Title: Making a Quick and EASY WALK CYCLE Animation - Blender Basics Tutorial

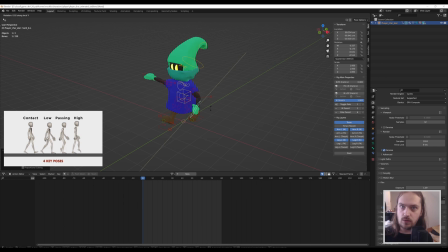But if you then press Y again, it suddenly does it in its local axis, which takes into account the other rotations and positions that you've given it. So now it's just rotating around its own wrist. And that is usually in animation much more useful to have.
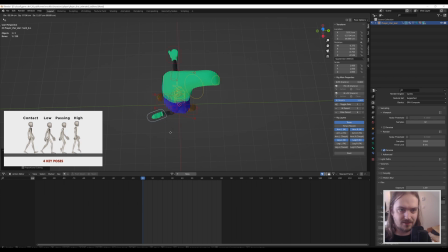So we probably want you to have this a little closer to your body. Maybe rotate this up a little bit. And now you can see the elbow is maybe doing a little bit of weird stuff. So if we get this pull controller over here,
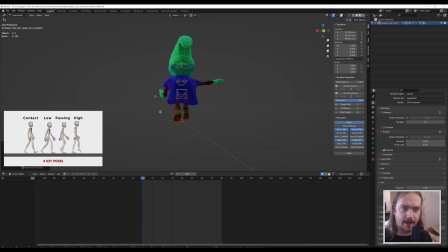this one, and we move that down and maybe back a little, you can see the arm starting to move a little bit. And that's because this pull target is where the elbow is pointing towards. And especially going into moving the arms in very big movements, you're going to need to take care of that as well.
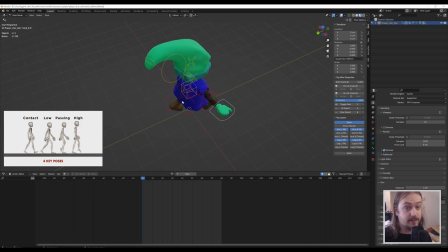For right now, it's just a little tweaking. But for this, you will see that it'll glitch out because we're moving the arm backwards here. So grabbing this again, moving it closer to the body, moving it even closer to the body,
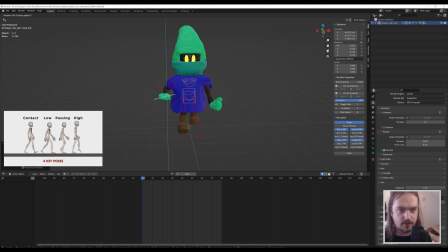rotating this around in the Z first, then around its own Y. We're just duplicating what we did on the other side first to get it into a somewhat decent position, and then we pull this to the back. And we definitely need to rotate this in the X direction as well.
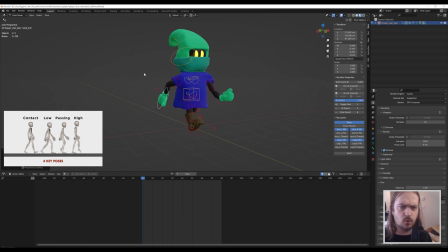You can see this elbow is doing some weird stuff because it's pointing to over here. but that just doesn't look very natural. And it's also very close to its paw target, meaning that when it starts to move around, it's going to be twisting quite a lot.
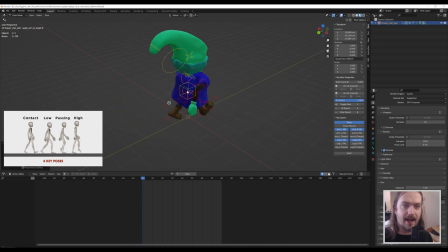So we want to move the paw target back a lot more and a little bit more in towards the body, making this pose a lot more natural. And just like that, we've made the first pose. It can be as easy as that, right?
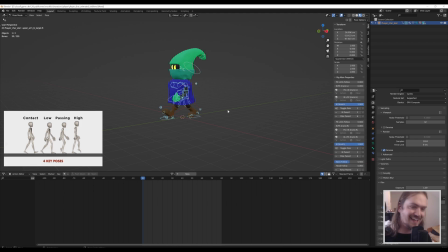So what I generally then do is I press A to select all the bone objects here, all the controllers, pressing I and applying whole character.
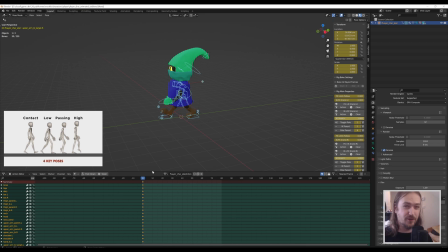There we go. This keyframes everything. So if you did something and you forgot that you did something with a certain property, this will make sure to keyframe that. Then I move 10 frames forward and we're going to go into the low pose now.
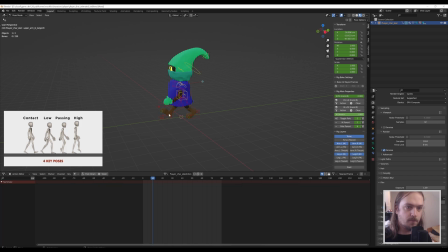So the foot that was up, which is this one, is going to go back down. So we get the heel controller again and we press G and X and we rotate this back down so it touches the ground.
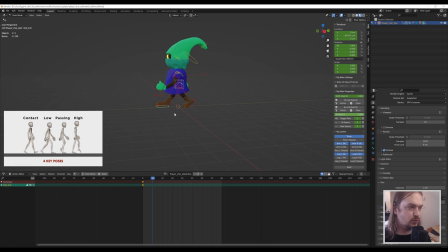And it doesn't really need to move too much. I generally do like to move it back a little bit just to get a tiny bit of motion into it, but not too much. And this foot over here needs to rotate up even more.
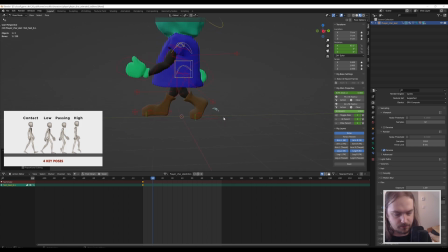So right now I'm already able to tell that I'm going to do a whole character keyframe, because my last keyframe here I had way too much rotation to this one already.
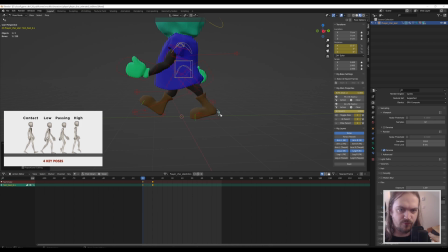So we're going to tweak this a little lower down, which also means that I probably need to take this a little closer,
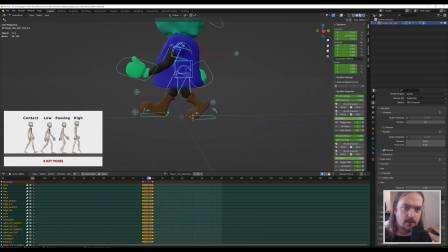and we're going to apply that. And now, as you can see, that has a lot more movement to it and feels a lot better. And just like that, we've already done the feed for this next pose. So the arms generally don't really need to move too much in this pose either.
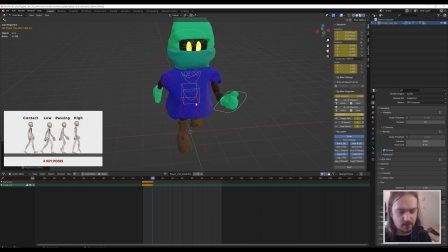You can give them again a little bit of extra motion. I would suggest mostly like doing something with the hands here, because you don't want to mess up the pose for the arms themselves too much, but you still don't want them to be entirely static. So just do something a little bit, and mostly with the hands.